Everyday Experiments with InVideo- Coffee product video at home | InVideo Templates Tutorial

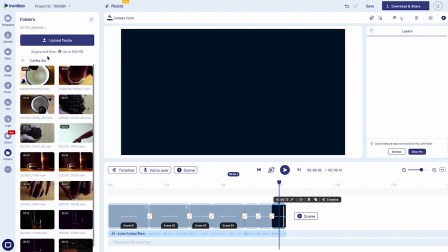16:44 And the shot where we are pouring coffee into the cup, it's a pretty long shot because
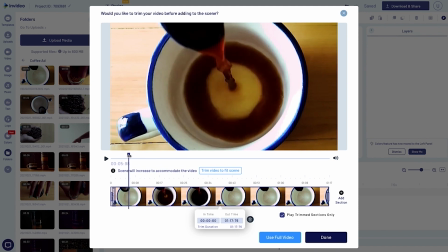16:54 it's in slow motion, so obviously we'll have to divide it into 2 parts anyway.
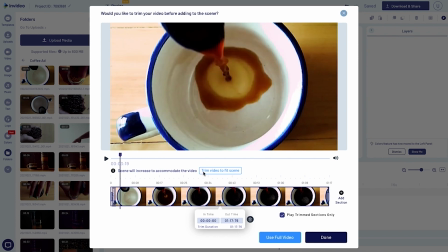17:01 So but I want the first part and the last part, I want to highlight the first part and the last part.
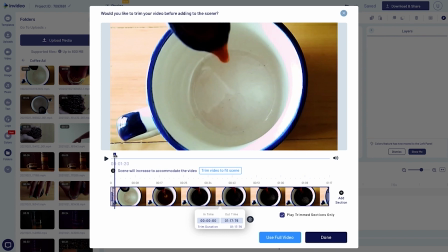17:08 So I'm going to pick something from the first part and then I'm going to choose something from the last part.
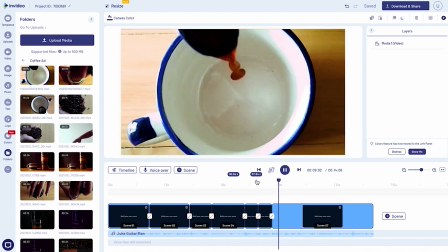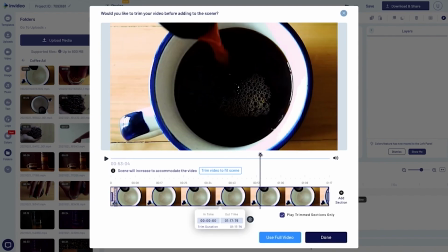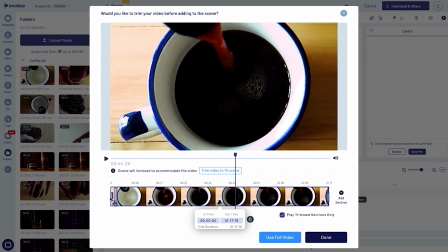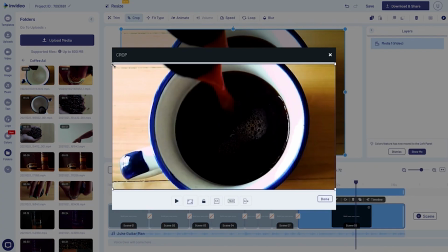17:31 I'm just gonna crop it because I don't want the same frame to repeat again, so I only want to focus on
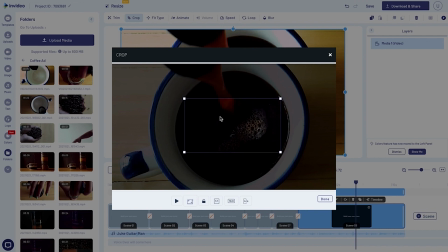17:41 the froth part and the coffee falling in the cup. So
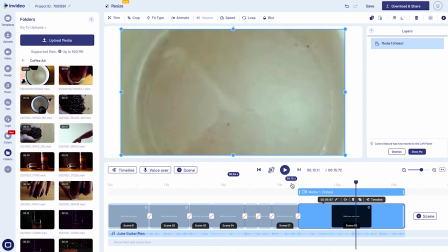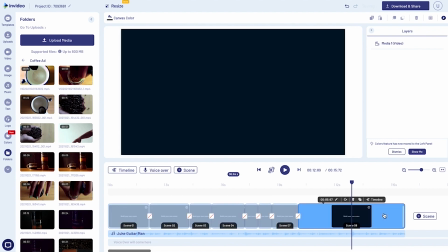17:51 last frame, so I'm just gonna trim the scene 8 till this beat,
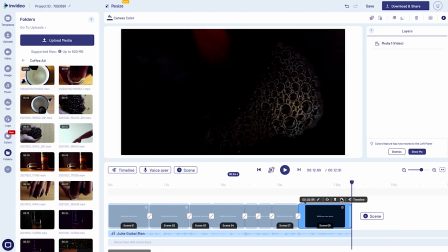17:59 and then I'm just gonna duplicate this scene again, the same process.
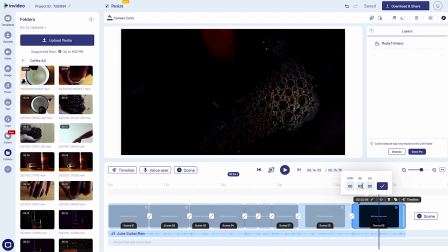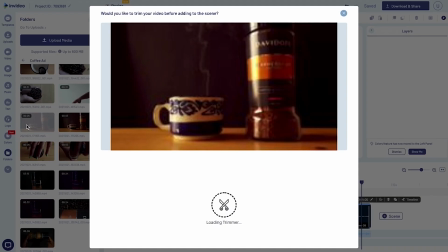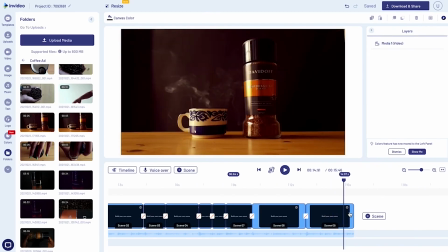18:20 It should stay for a few more seconds, I think a couple of more seconds at least, so I'm just gonna stretch it.
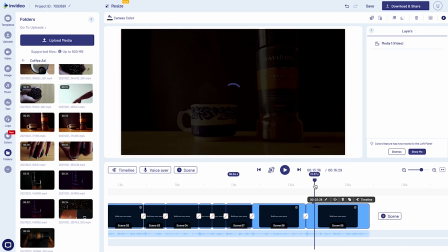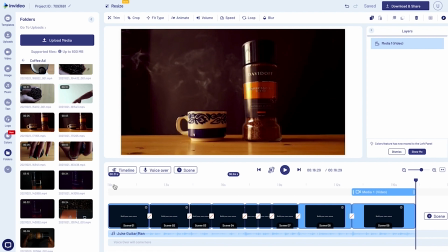18:33 So yeah, I'm satisfied with the whole the sequence of all the footages. So I think now let's move on to the animations part and transitions part.
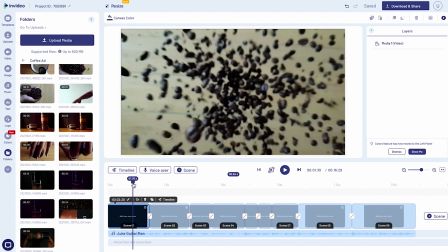18:48 So if you can see, the shot has already a lot of activity going on, so I'm just going to leave it like that,
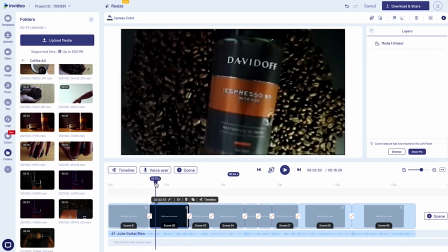18:58 and moving on to our next shot, which is the product falling on the coffee beans. Since it's falling on the coffee beans, maybe I can try adding some animation to the footage.
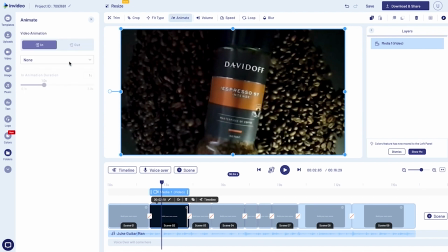19:12 So I'm just gonna select the footage, click on animation, and let's see what can we add to enhance it. Search for bounce, and let's have a look at how this looks.
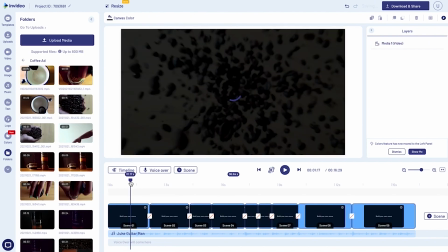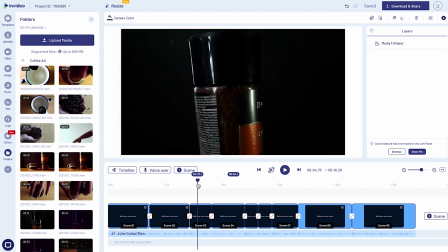19:35 Third and fourth scene look good the way they are right now, so I'm not gonna touch them.
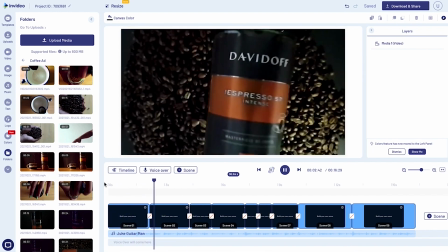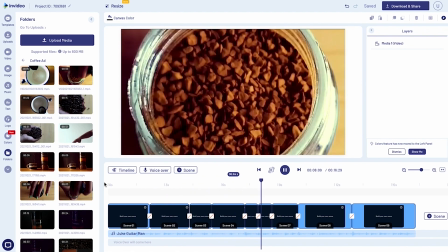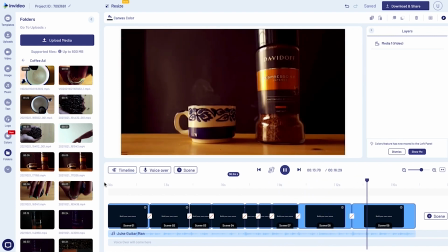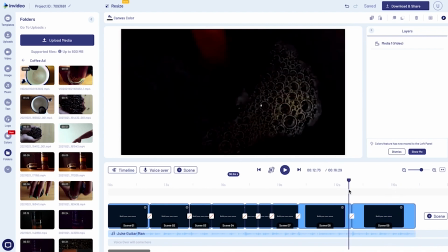19:57 Maybe from moving from scene 8 to scene 9, there can be a transition.
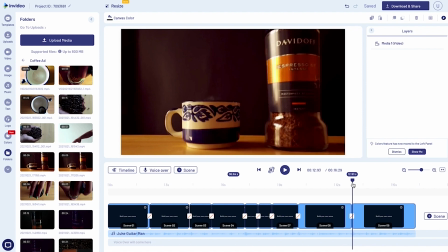20:03 Since it's going to a smoke background, we can add a smoke transition.
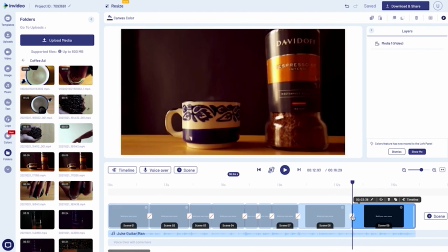20:09 So let's have a look at the transitions that we have already.
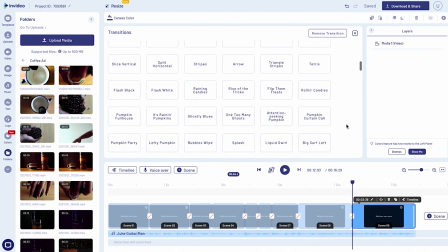20:13 There are a lot of transitions that you can use, but let's see if we can look for something that goes with the tone of our video right now. So let's try out smoke from right.
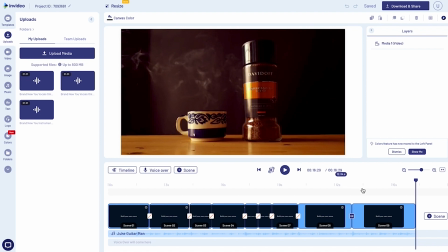20:30 I'm quite happy with the video overall, so I'm just gonna add the text in the last frame.
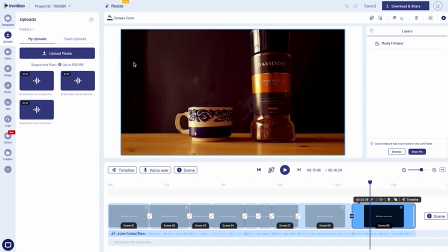20:37 So I'm just gonna select the last frame, go to the text option in the left panel.
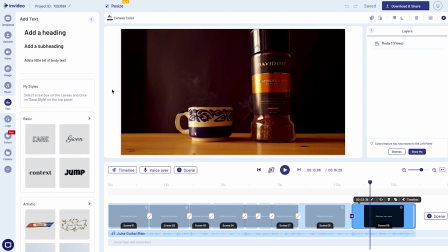20:44 There are a lot of different kind of text options and effects that you can add.